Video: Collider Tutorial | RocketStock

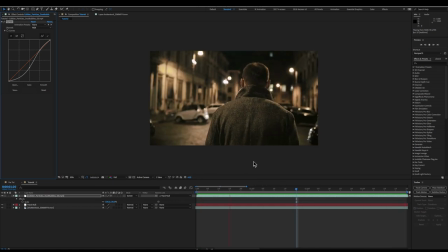4:06 So why don't we jump over to Adobe Premiere Pro and take a look at how we can use some collider elements in that piece of software.
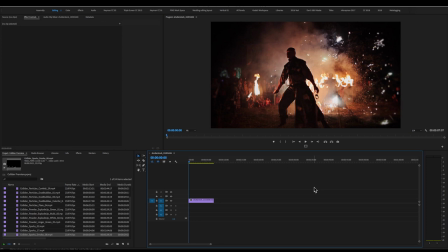4:13 All right everybody here we are in Adobe Premiere Pro and we're going to take a look at how to use some collider assets in this piece of software.
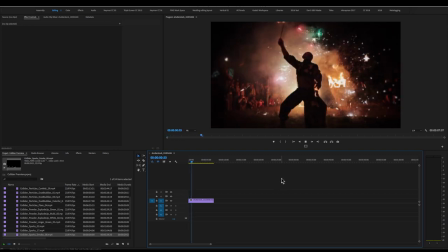4:20 So here we have this clip of a fire eater at some festival blowing fire.
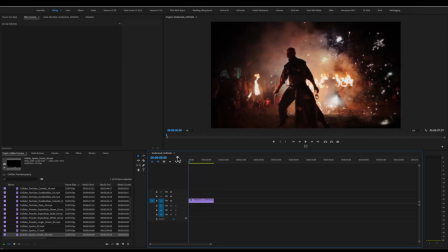4:25 Very, very, very cool. But I thought it would look kind of neat if we imagined that the camera person was a little bit closer and there's a little bit more foreground action going on because everything is kind of nested back a few feet from the camera. So what we're going to do is we're going to jump into our Collider assets and we're going to grab Collider Sparks Smoke 08 and drop it on top let's take a look at what this clip looks like as you can see i also have to uh scale the footage down because everything in
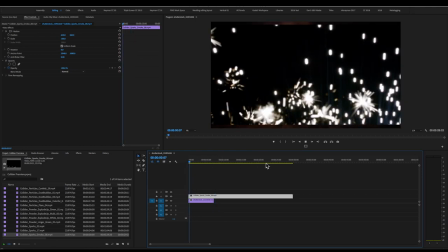4:52 collider shot in 4k we're working in a 1080p timeline so here we have an awesome package with some sparks and some smoke coming up
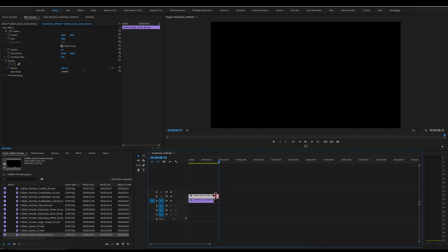5:01 so i'm just going to trim our footage to match and we're going to scale it up a little bit and then we're going to set our blending mode screen so that it lays on top of our other footage. But you're going to notice one small problem.
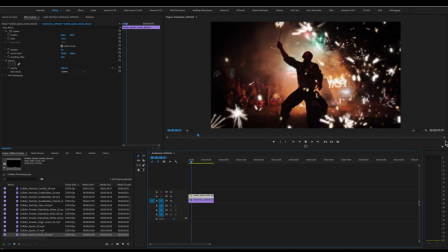5:15 Our footage has a camera move in it.
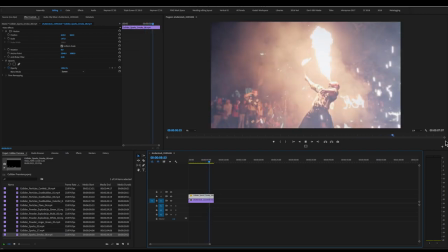5:17 The camera's kind of handheld and moving around, and it shows up that we're just using an overlay effect, that those sparks weren't there in real life.
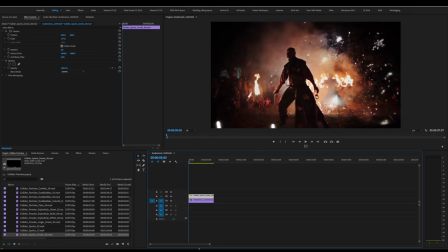5:25 So I'm going to show you guys how to do a real quick and dirty motion track in Adobe Premiere manually. In Collider, I'm going to go to the Motion panel and click on the little wireframe icon next to the word Motion.
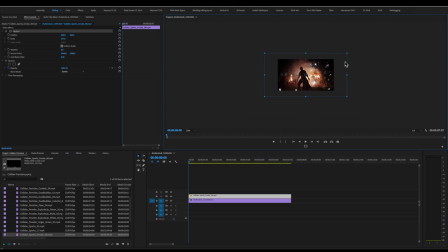5:40 And then And if I jump back so I can see this wider, you can see the outline of the entire collider plate, which is nice because it lets us move around that footage in the frame and make sure that it stays completely contained. What we can do is, I'm just going to jump back to fit,
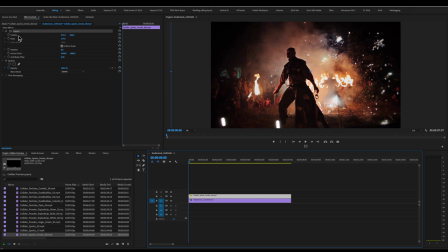5:55 this little circle represents the anchor point of the footage, meaning, you know, if I rotate it, the footage rotates around that anchor point. I'm going to use this anchor point as a way to cheat a motion track in Adobe Premiere. I'm going to grab the anchor point. well first actually I'm going to put the footage where I want it so I probably want it
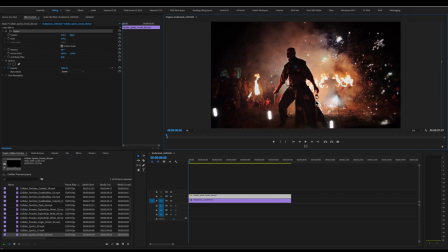6:13 you know close to the bottom of the edge of frame but not exactly there I'm going to grab our anchor point and I'm going to find a point that I can track throughout the footage so looking at this this little girl sitting here in a pink shirt is is pretty solid and easy to see so
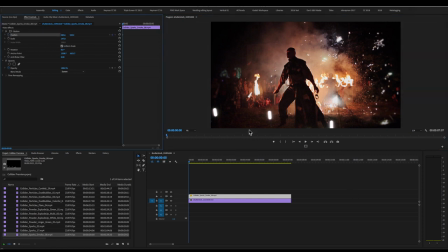6:29 I'm just going to drop the anchor point right on her face drop a position keyframe and then I'm going to zoom in
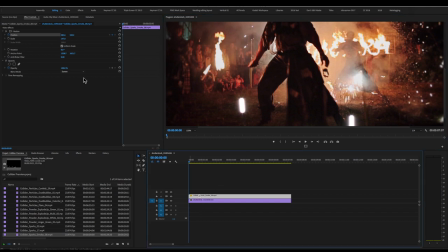6:40 and let's do a little bit of manual motion tracking.
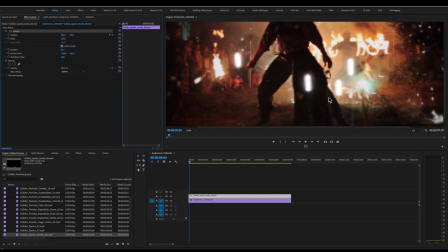6:42 I'm going to make sure that I have my wireframe activated and I'm going to use the arrow keys to jump forward maybe two frames at a time
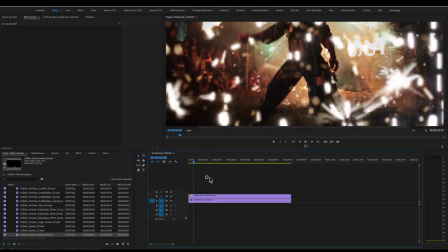6:52 and I'm going to continually move this plate to keep the anchor point right on that person's head.
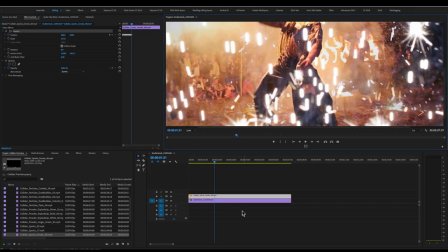6:59 But for the sake of everyone watching, I'm going to hit the fast forward button now so see you in a minute.
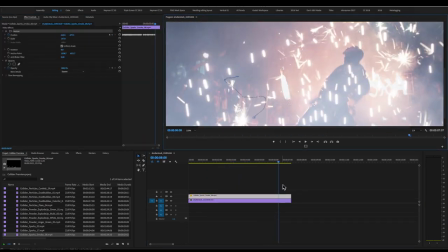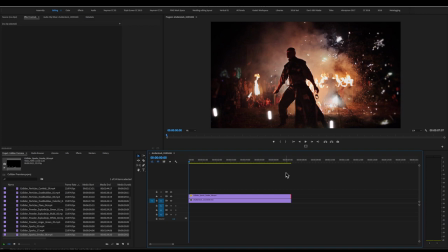7:08 Alright, well that wasn't so bad, the things I do for you people. so now when i hit play you can see that our shot is motion track to our
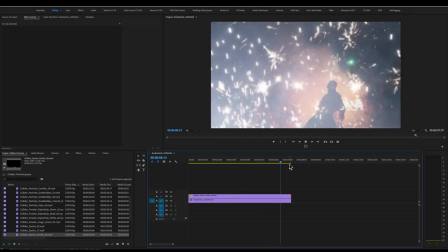7:16 original footage i think it improves the shot a lot and really didn't take too much time why don't we jump over to final cut
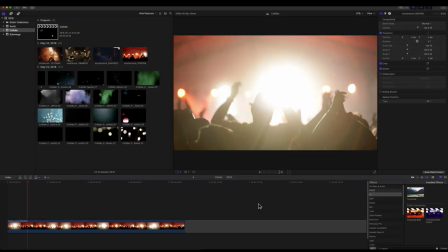7:23 pro i'll see you guys there all right everybody here we are in final cut pro and we're going to take a look at how to use a couple of collider
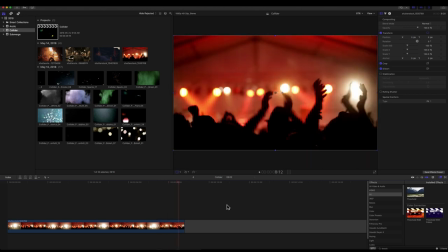7:30 plates to amp up this concert footage so as you can see it looks like everybody's having a good time it's a party people are jumping up and down and clapping woo it's party we're gonna want to add just a little bit of foreground stuff to make this footage look
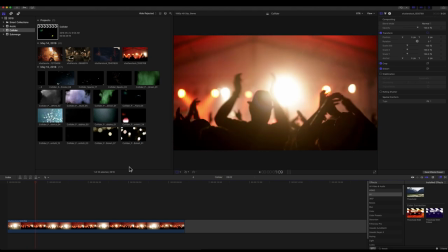7:45 a little bit less antiseptic to me it looks a little bit staged sort of for the purposes of stock footage um so why don't we uh why don't we try and amp it up a little bit with some stuff from the collider pack i think uh the stuff from collider that might look really
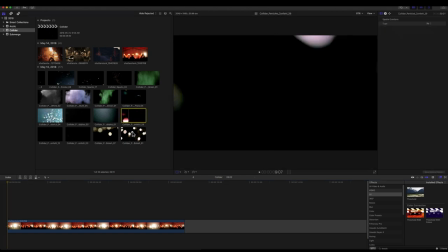8:00 nice here is some of the confetti so i'm actually going to grab collider confetti 29 and drop it on top. And we're just going to go ahead and change blend mode to screen. Let's have a look at that.
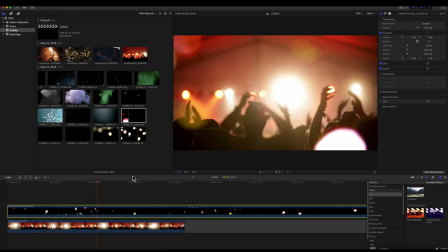8:13 You can see immediately it adds sort of a slightly analog value to this, a little bit more realism. But I think we can jump back into our pack, grab a collider flares 04. Everything's a little bit more in focus. Why don't we actually switch the stacking order of those?
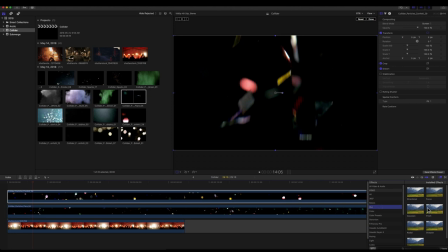8:33 I'm going to jump down to our effects go down to our blurs and let's just grab a Gaussian blur and throw it on our top layer just so that we can kind of depth fake a little bit of a depth of field effect on it and jump down to our second layer change
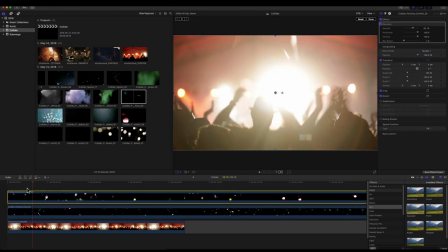8:50 blending mode to screen and that should give us two distinct layers of confetti going on in our clip there
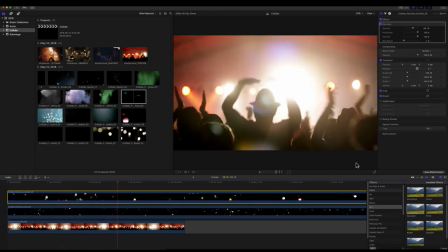8:58 you go immediately it looks like this party was a whole lot more fun for everyone involved.
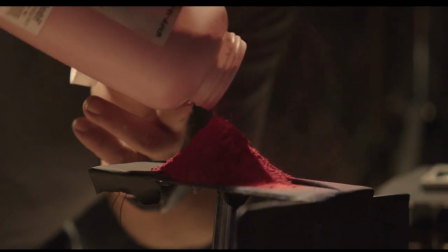9:05 Well, that's it for me today. For more great stock footage, VFX plates, and tutorials like this one, be sure to visit Shutterstock.com.
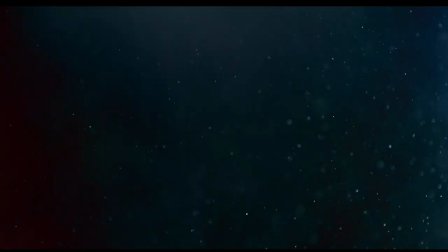9:13 I'm Matthew Naiman, and I will be seeing you guys next time.